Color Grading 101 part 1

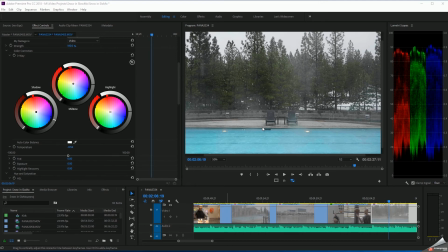249s
Conversely, in the scenes in which the characters had sought safe haven in old buildings at night, they weren't in any immediate danger. They could unwind, they could relax, lick their wounds. The color palette there was very cool. Lots of blues, lots of greens. So what am I trying to convey here?
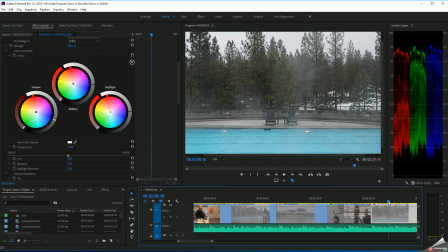265s
I want the audience to feel somewhat mesmerized with the snow, and the fact that this was, shot at 120 frames per second is going to do a lot for that. I am trying to convey a certain degree of happiness and, contentment in the shot, but I think I'm going to be going with cool colors. So I'm actually going to take the blue of my shadow area, the shadows wheel over here.
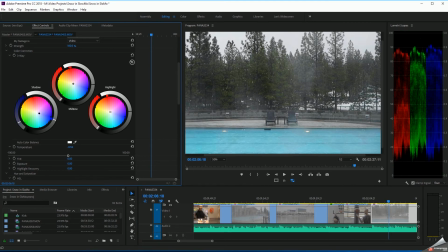283s
I'm going to push it a little bit towards blue. I'll cool it off just a little bit here. I'm going to try not to add any warm colors. If I were to, boost the saturation right now, it would do a global, increase to the water and to the trees.
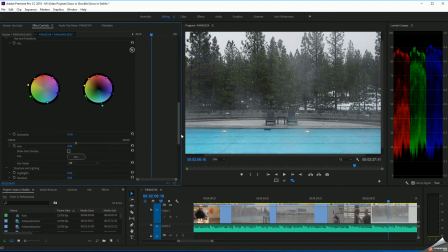297s
But you can actually adjust color on a specific bases. So if I come over here, I can actually brighten up the cyan colors, which will pool water. And I can do the same thing with its saturation. A little bit more color into the cyans. And now I've already kind of tweaked this a little bit on the trees. Here's the thing with green.
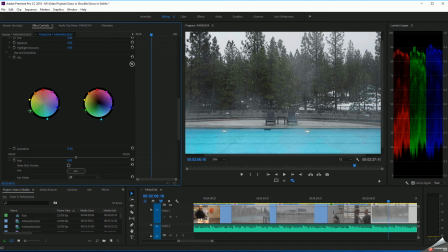317s
You might think that with foliage and trees that boosting the saturation on the green is what's going to bring out the colors, but you'll probably find that foliage actually lies more with yellow than anything else. So you'd actually bring this up. I'm going to exaggerate this so you guys can see it, what this is doing to the trees in the background.
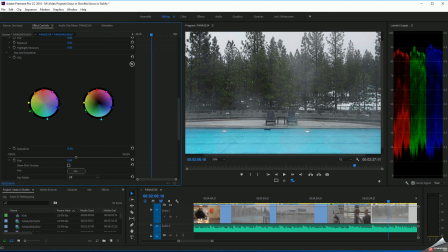332s
Now that looks fake, but just so you guys get the idea, you'll probably want to boost your yellows a little bit and push those yellows a little bit closer to green. Saturated colors usually get associated with happiness or safety, and even though this scene is very cool, it doesn't mean I can't increase saturation in certain colors.
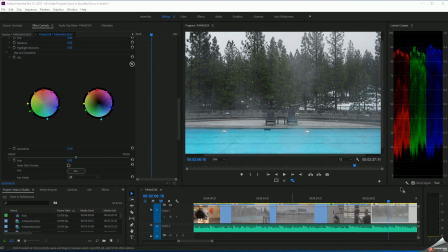349s
Alright everyone, we'll add to this next week. I hope this gave you something to think about. If you haven't already done so, hit that subscribe button so you'll be notified when I release more content. Thank you so much for supporting this channel. I'll see you next week.